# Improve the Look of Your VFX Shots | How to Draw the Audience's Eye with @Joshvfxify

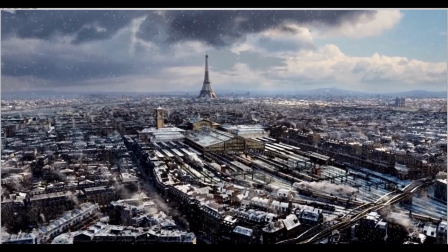So it just kind of washes everything out, therefore becoming quite uncontrasty. it's kind of quite low detail and unexciting compared to the middle we've got movement here as well which is going to help another thing as well look at the snow look at the snow on these rooftops compared to these ones it's
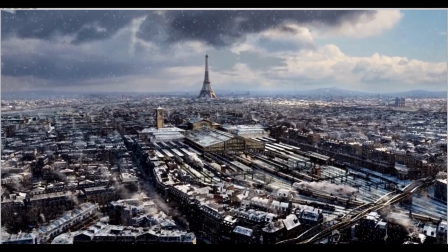almost like a whole different material it's just way brighter to begin with so again they're using contrast in order to get our right look actually to where they want it to
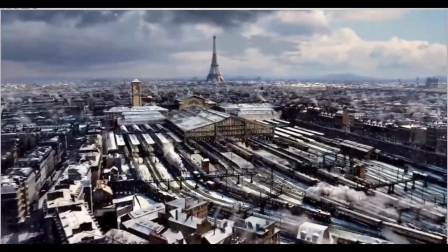to go and definitely the movement's going to help as well now
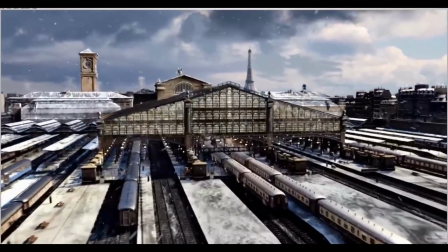i really love a frame like this because it's so clever how they've done done this so again it's middle of frame where they want us to look i mean yes the camera's gonna gonna move there which definitely helps but look at how much detail we can actually see in here compared to the two surrounding arches we can barely see any detail in this
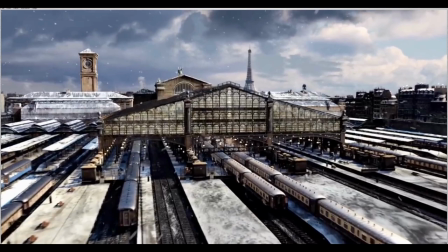arch and this arch and that's simply because what they've done is they've added the smoke behind and got these bright tops of the carriage look at the top of that carriage compared to that one you could argue that look these should be exactly the same but by keeping this fairly dark it just isn't drawing around look we can barely see the little lines here that are actually on the on the arch was this one all these
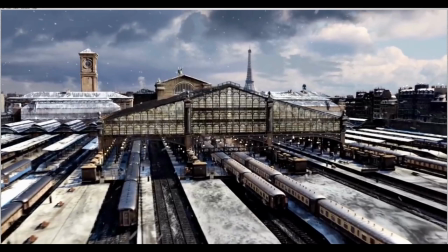nice details pop out we can see this cross section here which we just can't see between on this one and this one have a look at the black levels as well by the way there's definitely a brighter highlight here right and it's slightly darker on these beams so again look at
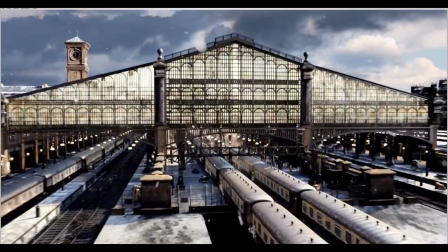this like a frame like this is perfect right look we can really see that light just pops out we've got the same lights here but they're just not popping out because they get lost completely in the dark background they could have quite easily had this train over here kick out the same amount of smoke as this one
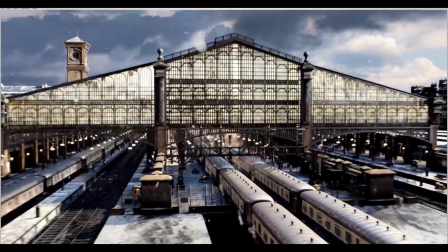but our eye just they don't want to look there okay let's try and make it feel very kind of boring again it's still going to feel realistic but they don't want to make it very interesting or high detailed
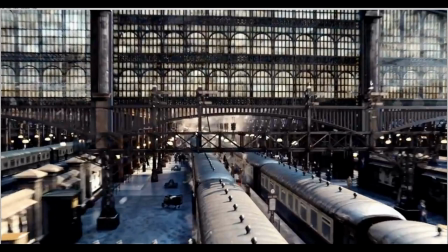so you can see look at the amount of detail we can see here all these really nice light details just gets completely lost over here so
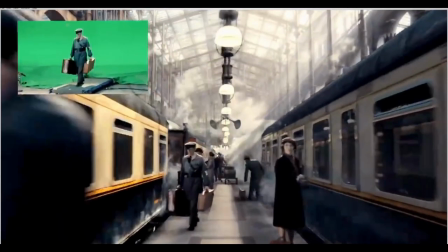i'm just going to let go for this now an interesting thing about this i'm going to give you just like this isn't a spoiler um it's something to do with clocks this film i'll just leave it at that um and at the very end of this you've got a clock this little round semicircle here isn't one of these lights coming from the roof no it's actually a clock at the end of this uh train platform so what they've
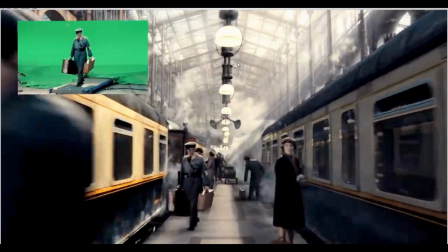done well look at all the perspective lines lead there they've very cleverly done that the lights lead down and and go there the god rays are pointing there as well which is convenient they've also kept this top of the station very very smoky and diffuse and what that
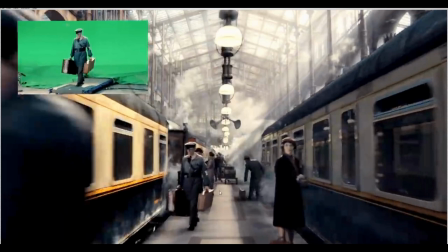then means is they can diffuse the light which therefore means it's darker up there look at the look at the lights by the way on the suitcase and this guy's hat and the other talent they've added compared to the light up here it's way brighter because they're trying to keep your eye down in this image and keep the
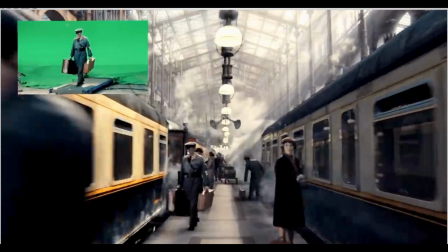balance of it so that you're not looking up in the top half you're keeping down into the in the bottom half so again all the god
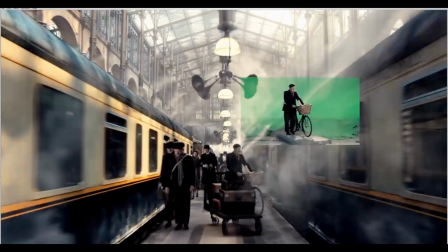rays now something else i want you to do is keep an eye on that clock it never gets covered with smoke in
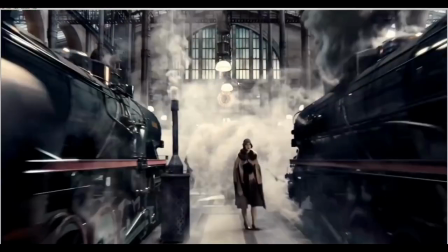fact this bit i think there's a smoke that goes yeah this bit of smoke actually breaks around it right and it's only until they need to do that kind of convenient
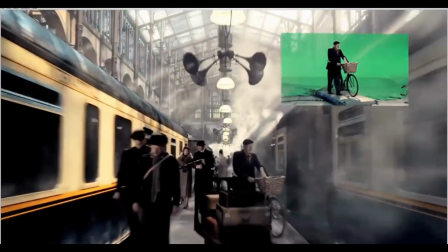crossover into the real plate that you get this smoke so if i were to tell you hey look what we're going to do is we're going to just run a camera down a train platform at the end because that's where the clock is you could have been looking all over the place there
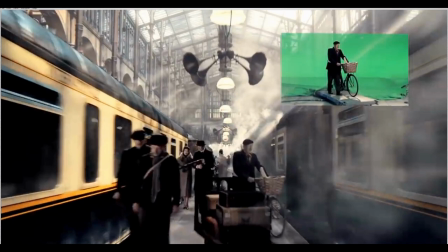might have been a guy or a girl over here let's say a girl in like a red dress that's running towards the side of the frame well now your eyes going to be distracted there
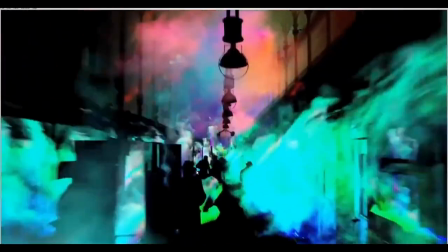but you can see look everyone's wearing very low kind of saturated clothing which definitely helps everything's quite low
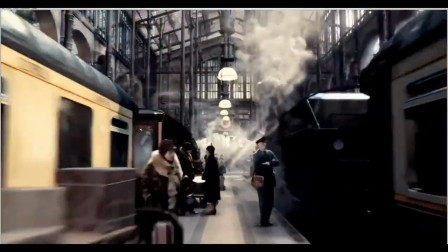saturation in general and nothing breaks in front of that clock everything's pointing towards it so as you can see what seems
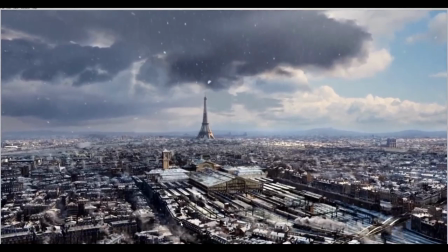like a shot where on a bit of paper just say starts pointing at the eiffel tower and then moves for a train station you can see there's been a whole whole lot
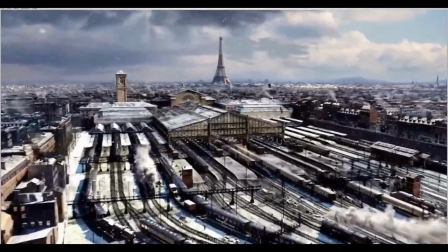of thought about about the actual image and where they want to look at every single point of this shot and this is something you should be
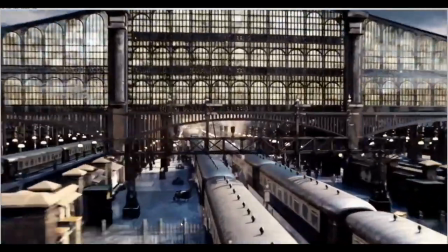thinking about as a compositor i mean all departments should be thinking about this but you as a compositor should be thinking about it because it will make